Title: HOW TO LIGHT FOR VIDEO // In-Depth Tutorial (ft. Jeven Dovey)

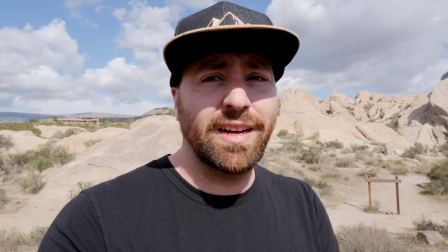And this is like a really bad example of how you want to shoot outside. Sun's hitting me right in the face, and you see I have this dark shadow.
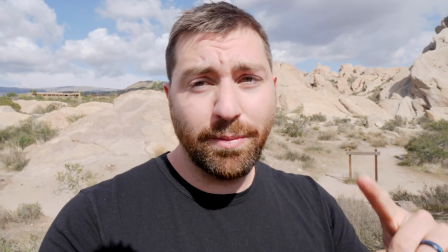Even with my hat off, I have dark circles around my eyes because the sun's just hitting me directly.
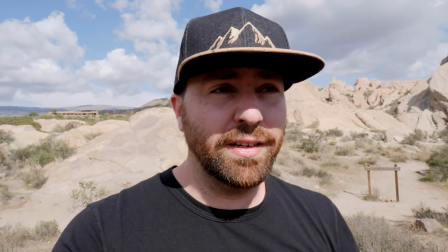You want to avoid all direct sunlight like this, just right on your face. It only really works when, you know, you have a soft source.
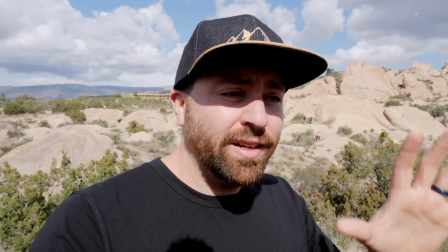Like direct sunlight like this just looks really bad. So avoid direct sunlight on your subject.
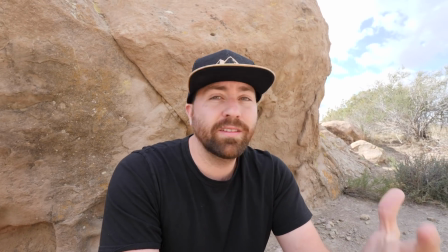Sometimes your best option is to just find some shade. So I found this rock to cover me.
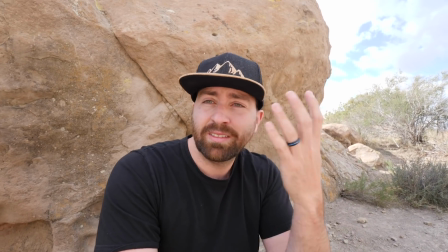So now my face has a nice, soft, even light across it.
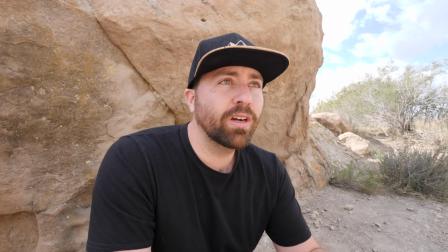Background might not be as good, but sometimes this is really gonna save your shot instead of being out in the direct sunlight where it looks really bad.
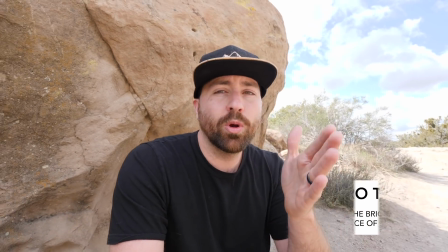Now, one thing to think about when you're in the shade, you wanna make sure that your face is pointed towards where it's brightest.
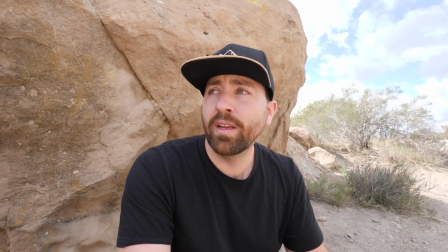So over that way, there's a ton of rocks and it's bouncing some light into my face.
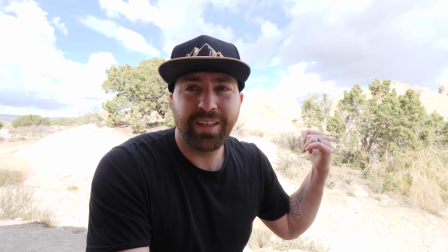Whereas if I was to like face a rock, obviously that's super overexposed and my face is super underexposed.
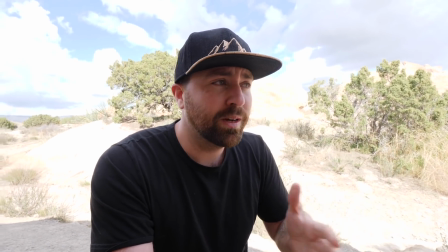So you really have to be thinking about, you know, where the light source is coming from.
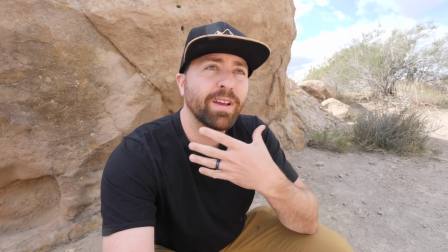If it's from that direction, then I really should be putting my face towards that exposure source.
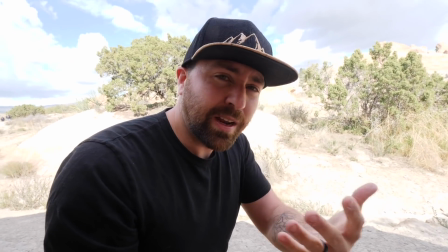Whereas if I'm facing something that's dark, there's no light coming out of it, then you're not gonna have very much light on your subject and it's gonna look really bad.
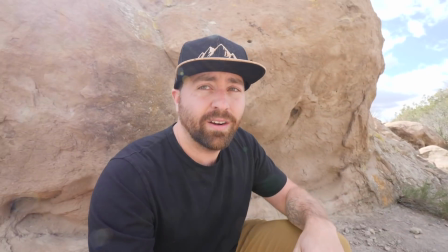And you can just tell the difference between here and here, how much better the subject looks on camera. Thanks, buddy. A little jealous that you're in the mountains right now. Just a little bit jealous. Maybe a lot of jealous. Okay, so we talked about 3-point lighting, how to light outdoors, but How do you light when you have to film indoors? Well, to light indoors, simply use natural light. And to do that, you have to film by a window.
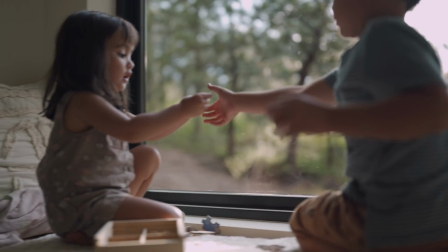Filming by a window if you're indoors is probably one of the greatest hacks when it comes to lighting.
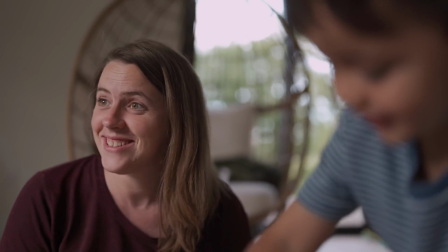For one, it looks natural, the light is clean, and it's probably the best way to light on a budget.
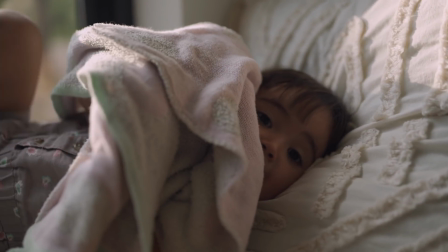Usually the lighting is soft on the skin, making for a pleasant image, and the light fall off in the background is, well, natural. All right, guys, let's switch things up. So if for some reason you just can't film by a window and use a natural light to light up the scene, then at the very least, you can use a typical house lamp as your key light.
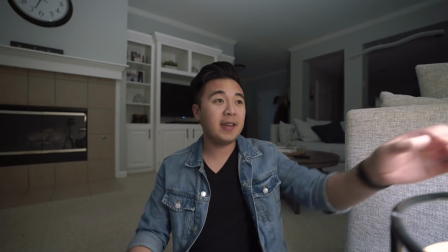Now I'm gonna pull out a little bit wider so you can see, but lighting up my face, I'm actually using your typical ordinary house lamp.
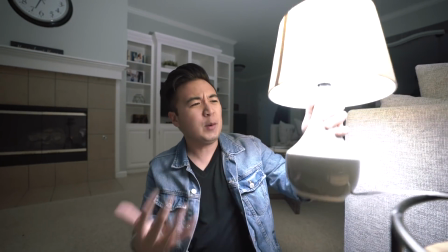And because there is a lampshade on it, it almost acts as a diffusion, if you will.
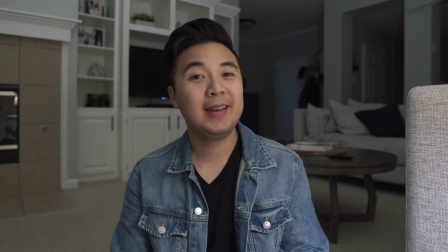And so it'll give me that really nice soft lighting on my skin. Now, pro tip, you don't have to end it right there.
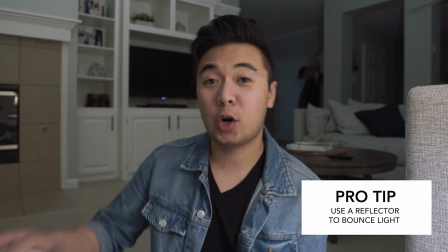We can use a little technique that we learned earlier from this video and use our good old reflector to bounce some light coming from this house lamp.
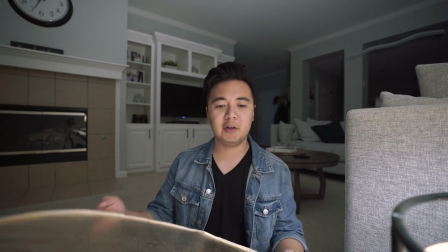And so if I position it about over here and do my best to bounce the light coming from the lamp,
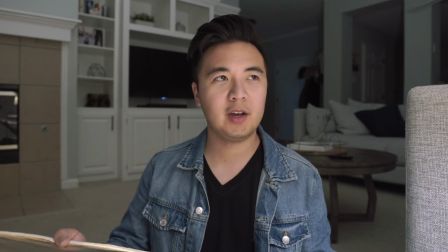it should look pretty good and should illuminate my face a little more. There, what do you think? Before? After. Lighting. And honestly, this is just a really good example of how you can be resourceful to have good lighting if you don't have access to professional lights. You can use the natural light coming from the window, and if you can't do that, then at the very least, you can just use a typical, ordinary house lamp. All right, Jeven, back to you. So this next section is all about your background lighting. So right now I'm only lighting myself by one key source. I have my Aperture 120D, and this is the main light for me. Now you can expand on this and create more depth by doing like a hair light and maybe a fill light. But with this section, what I really want to show is how you make interesting background lighting. And there's a few things you need to think about. Number one is ambiance, number two is light motivation, and number three is creating a creative look. So with light ambiance, what you want to think about is, do you want to have the background lighter or darker than your foreground?
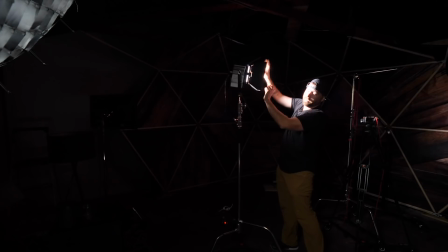So right now I have no light in my background. So to demonstrate this background, I'm going to use a Fresnel light that I have.
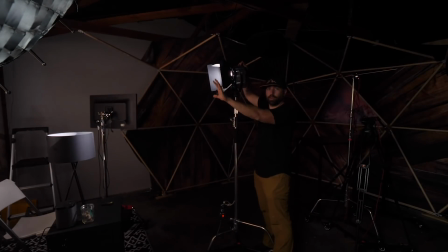This is just an LED light, and I'm going to point it at a wall. So over there I have a wall that's not black because the ceiling's black, so I can't really use that right now.
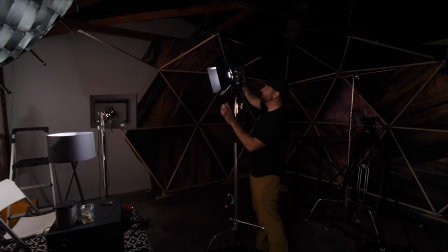But I'm going to pump this up and bring up the general ambience in the room.